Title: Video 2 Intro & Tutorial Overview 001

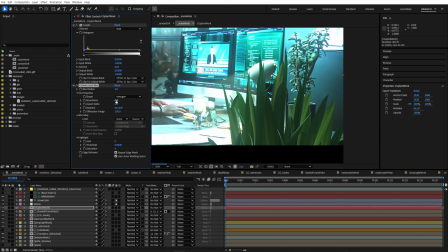3237s
I'm gonna toss the camera lens blur. We'll do the same settings we've been using for some other ones.
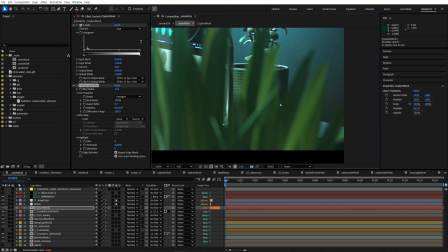3242s
And we'll crank this pretty high probably. Ooh yeah, love the way that the bokeh accentuates the highlights and the speck hits there.
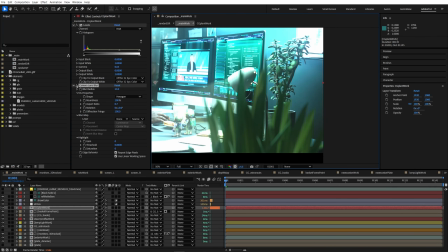3249s
Looks great. Honestly, the plant color is looking pretty good as is.
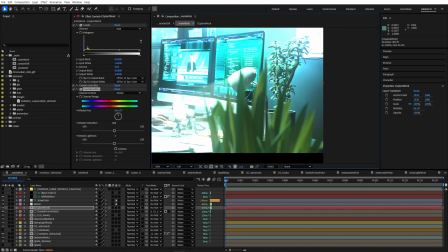3255s
I do wanna make sure he's not erring too far on the bluish side of green, but it looks pretty in line with what's going on with the other
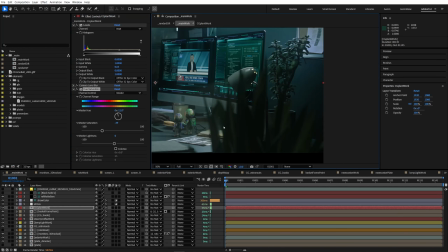3263s
plant. I also wanna make sure it's not just too saturated overall. There we go. And might go even darker.
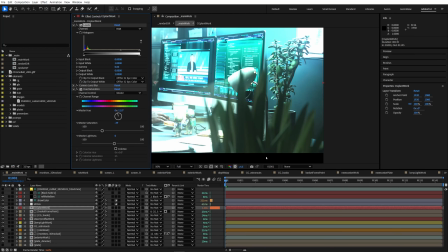3270s
Really want to feel like it's silhouetted here in the foreground where we're just catching those pings of light.
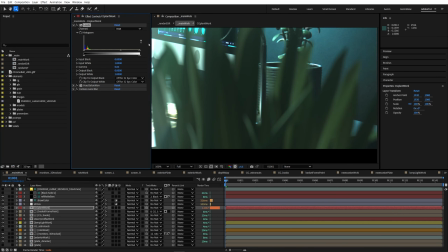3275s
What we can do if we want these highlights to really shine, we can actually just play with this a bit more. Kind of a balancing act of pulling the gamma down a bit while also crunching the brights.
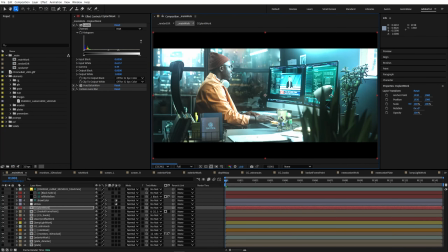3287s
There we go. It's looking pretty good. He's probably a little bit too far into the frame here.
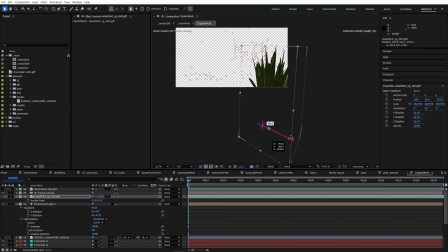3293s
I'm just gonna scoot it a little bit to the right. There we go. Not blocking quite as much now.
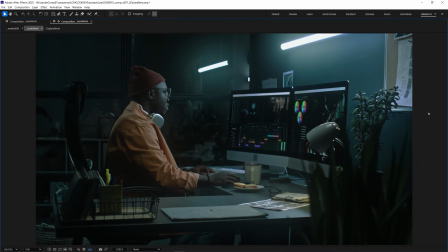3301s
Let's check out a RAM preview of just the plant on its own.
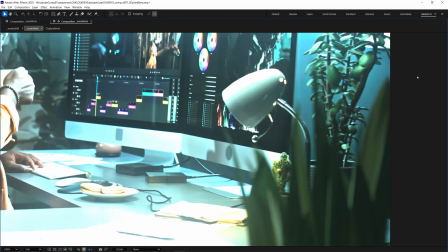3306s
If we increase the exposure and speed it up, you can really see the parallax that we're gaining from having a 3D object live in the scene.
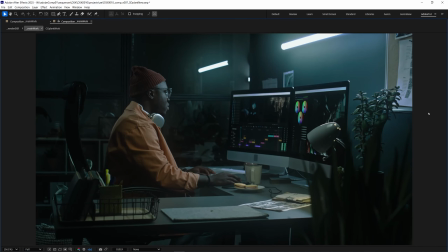3314s
Cool, I'm happy with that. If the plant was any more visible in the final shot, we'd probably want to spend some time texturing the model.
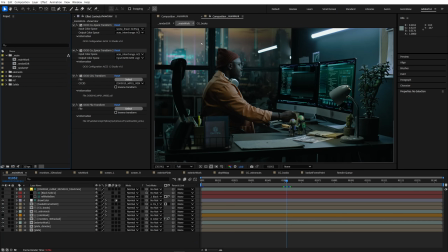3324s
All right, so here we are. We've added some stuff to our scene. We've got our exterior added in. We've got some graphics in the monitors. We've got some CG astronauts, and we have some CG books also in the foreground. And we've brought back the basket kind of on top. And now there's still a gaping hole here on the left monitor where we need to add our newscaster.
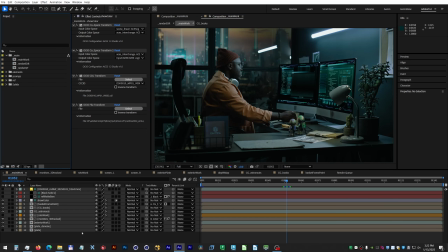3342s
I'm gonna go ahead and make sure I brought in the elements that I'm gonna need.
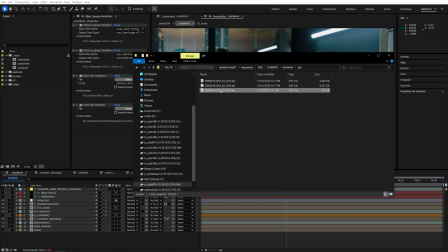3346s
We've got, with the graphics, we have a graphics 3, which is a pre-rendered element that somebody else has designed already. We're going to also bring in a plate that came from production.
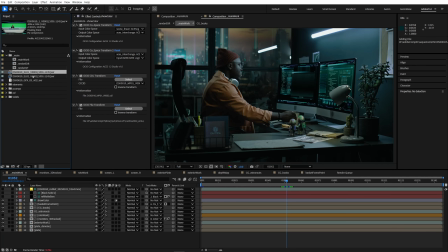3360s
Let me bring in both of those and see which one it is. Yeah, perfect. It's element 1 here is the newscaster with his green screen. Let's make sure that they're in the right color spaces. So being interpreted correctly. Came in as ACES 2065. That is actually correct for this one. Production has told us that that is the color space that this footage is in.
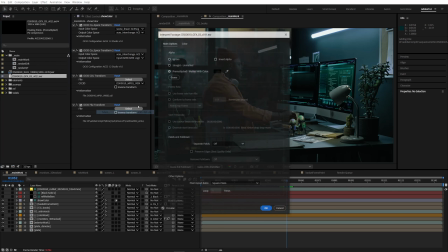3378s
For the CG graphic, that one, we know that it's actually supposed to be ACES CG, as specified by the vendor doing it.
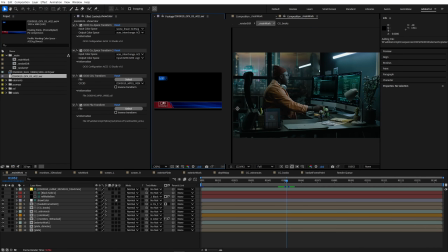3386s
Okay, make sure that's interpreted correctly. I'm gonna double click and take a look at it. So you can see here we have some alpha baked in.
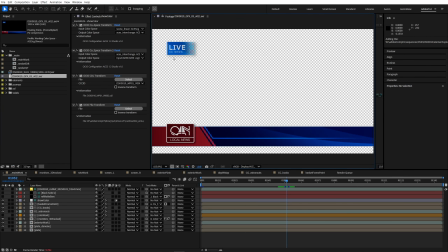3392s
We have a simple lower thirds and a little news bug that says live. That'll go in the corner. It's kind of empty there where we can put whatever text we want for this shot. So the first thing I'm going to do is hop down into our monitors.
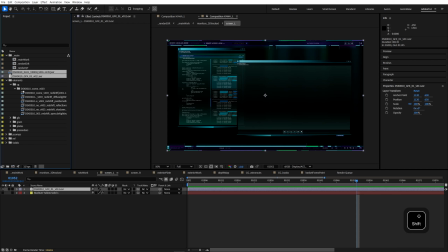3404s
Let's go into the left screen. Actually, first I'm going to organize them a little better. Elements, graphics, make sure the graphics live there. We'll make sure this plate goes with plates. Oh, looks like I already brought it in.
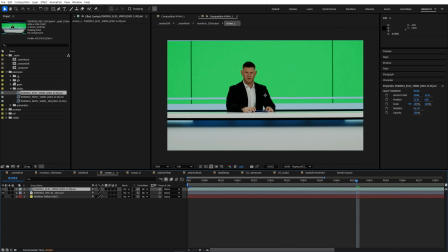3417s
Awesome. I'll get rid of one. Okay, I'm going to bring both of those down into this comp.
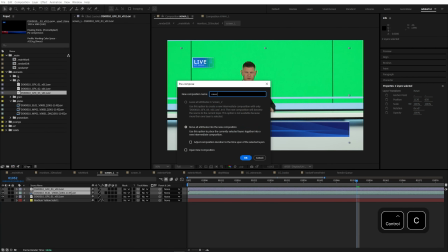3421s
I'm actually just going to go ahead and immediately pre-comp these. And we'll call it Newscaster work.
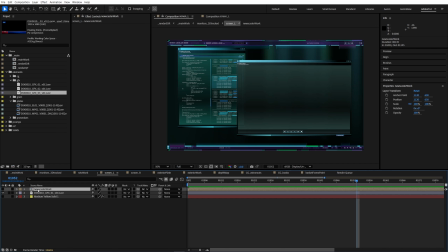3428s
We're going to kind of treat it as a self-contained element that will do all the work in there, kind of create it as a piece that would then go into the video player, almost like it's its own shot.
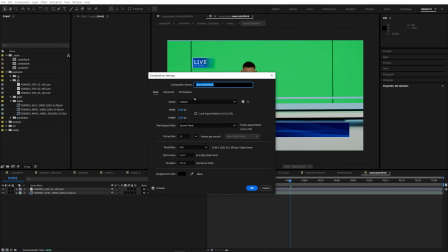3436s
All right, I'm going to go in there. I'm just going to change the composition resolution to a simple HD, 1920 by 1080.
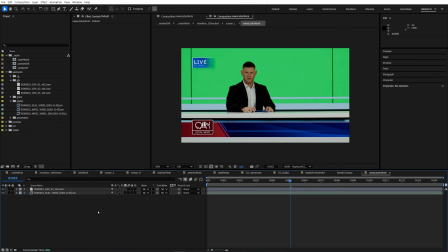3445s
I know that that resolution is going to be plenty for this scenario.
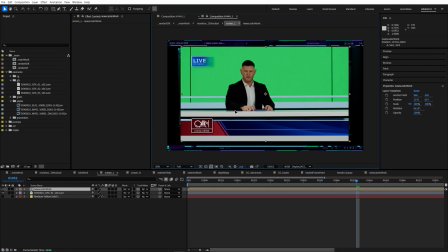3448s
There, you can see even at 100% scale, a 1920 by 1080 is going to sit like this in our graphics. And he's going to end up being a bit smaller anyway. And I can see right now, I'm just kind of taking a look to see how he'll fit.
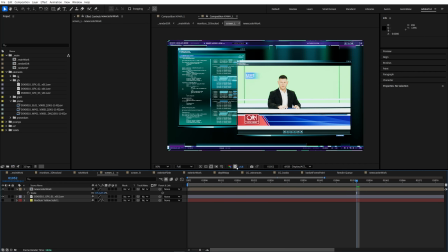3462s
And it looks like this is going to be pretty great. All right, I'm going to go back down into the work.
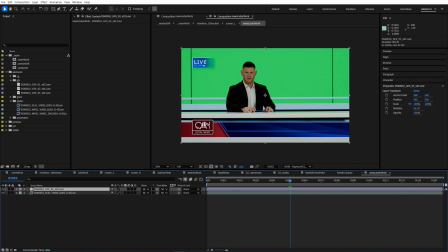3467s
We need to key him. We're going to then also add kind of a simple newscaster background. Makes him feel like he's in a studio or something. And then of course we'll add some text and some fake news stuff. All right, so the first thing I'm going to do is key him.